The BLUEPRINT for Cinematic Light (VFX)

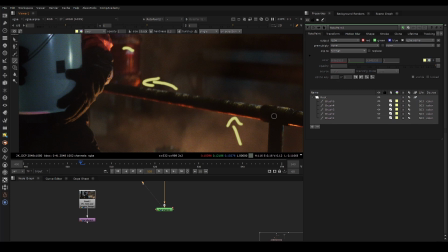So we have all these indicators saying that the light is coming from down here and like i said this was much darker and it just
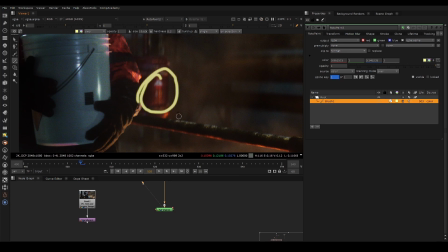felt like this was a really really bright thing against something that was i mean this thing was almost pitch black so what i did is i took the indirect bounce light of this specific object with a crypto mat and just boosted the heck out of it so that we have this and this and this
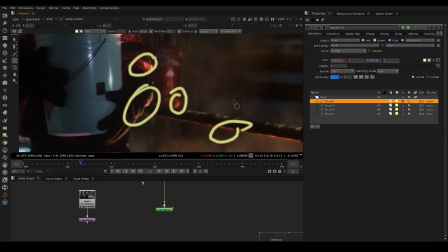and that's what's making it feel connected we have to have those connection points in multiple areas otherwise it won't feel like it's lit together so that's
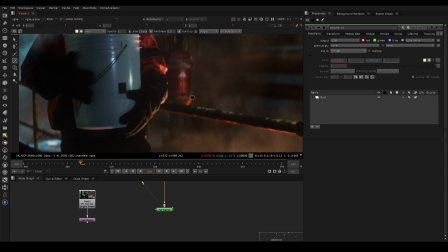a lot of the things that compositors do these tiny changes but we make hundreds of them and that's what will bring the image together so here we
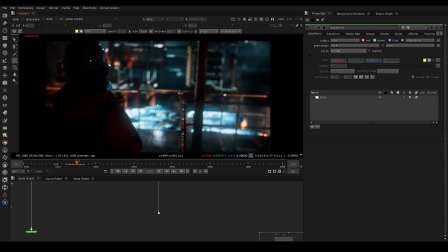have the same concepts being applied we have a very dark scene but the majority of the light here is actually reflected light so if you look at the railing most of this lighting i'll show you again after i'm going to open the scripts just after this explanation but most of this
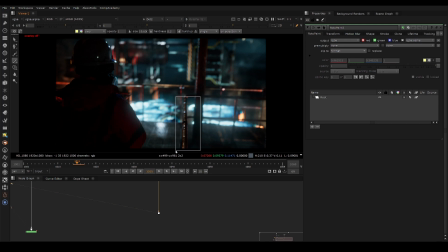detail was actually done in comp it was not done in render so we can enhance those things but we have to first know the principle if you don't know the principle You can show a relight tool on YouTube, you can do whatever, but it doesn't help really if you don't understand the concepts underneath.
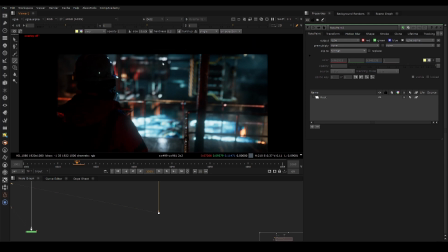So that's really what I'm trying to teach here. So again, we have these highlights that we can read on top of some objects.
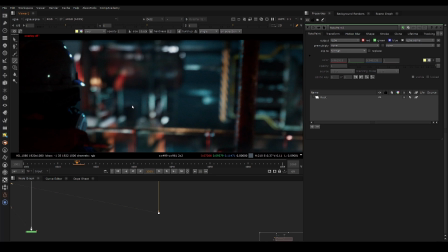Everything's out of focus in the background, but we still are understanding light direction because there's these various white highlights all around the top.
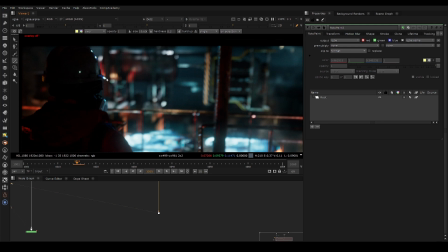And we actually have this on the character as well. So we shot the plate. essentially I put a bluish kind of bluish white light above the green screen and a few feet away from the actor
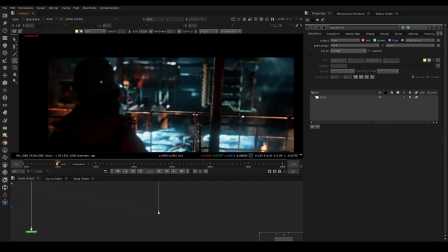and essentially that's literally just for the highlights and the motion on the helmet if I didn't have those that single light even though it's not doing much
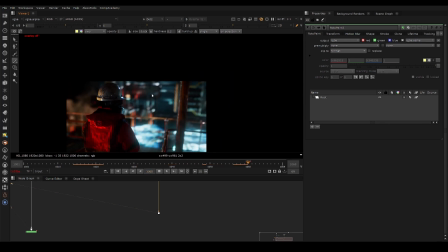on the front of the character that's actually doing quite a lot for the integration because you have to feel the light direction otherwise it doesn't work so those are the kind of small details that add up and you can see how it's really really useful so in terms of this actually being applied
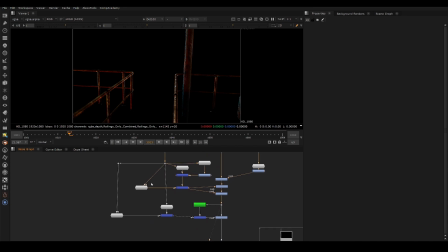here if we just go to the railing layer and i show this i'm basically using this node p noise advance you can find it on nukepedia or you can watch the tutorials on this channel i have a few about this technique already so we're just using a p noise that's running over the
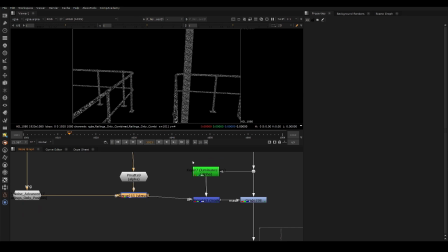position pass and you can mask this to where you want so you can use a cryptomat you can mask it out etc so if you in just one area or not and sometimes i'll do multiple layers of this so here i'm just masking it by the highlights so i'm actually keying something that
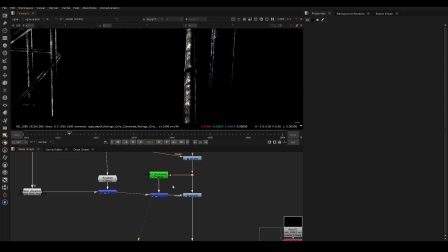was already there there was some detail and i'm kind of keying the broader highlight region and masking this new noise pattern into that region and i'm using that to essentially just boost those areas and get a little bit more breakup in the sort of mid to highlight range area and like i said
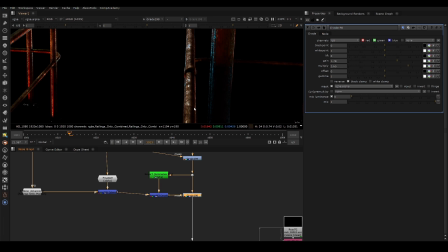uh with the other shots and that maybe with this shot um sometimes i'll do multiple layers of these noise patterns so i'll do like a dark one to add like dirt and i'll do like a mid-tone one and sometimes i'll add a highlight one and then the pings within the highlights so
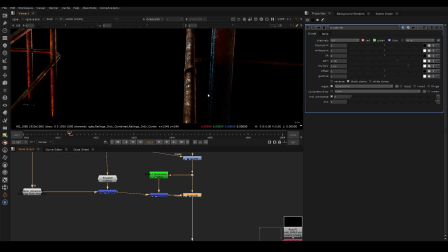you can add smaller highlights in the highlight regions so again i taught some of those techniques in nuke 404 which is in the beginner series i talk
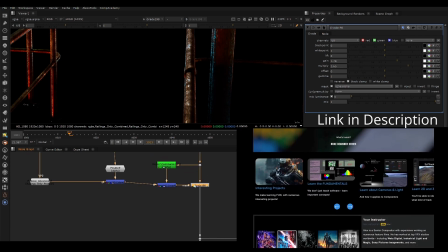about how i thought about highlights how i think about uh pinging out different materials so if you haven't heard those concepts before definitely check out those
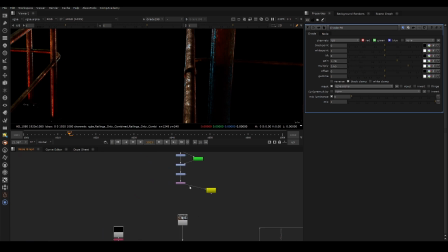courses because it goes really in detail on at least my methodology for approaching these things.
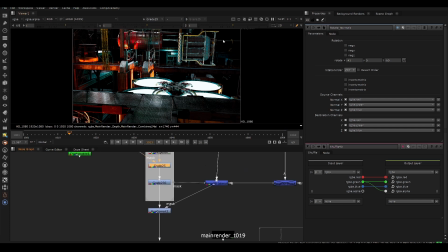Now the other portion where I'm doing something kind of similar is a little bit of relighting where I just wanted to ping out the different angles. Again I'm thinking about distant lights. Most of these surfaces are metallic so this principle could totally apply.
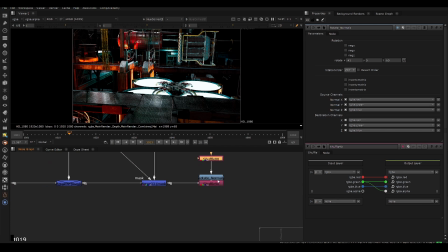You can really just think about it like wherever you need some little highlights it's a good way to justify it and a lot of times this can help renders a lot by just doing this. So here I'm shuffling out the normals.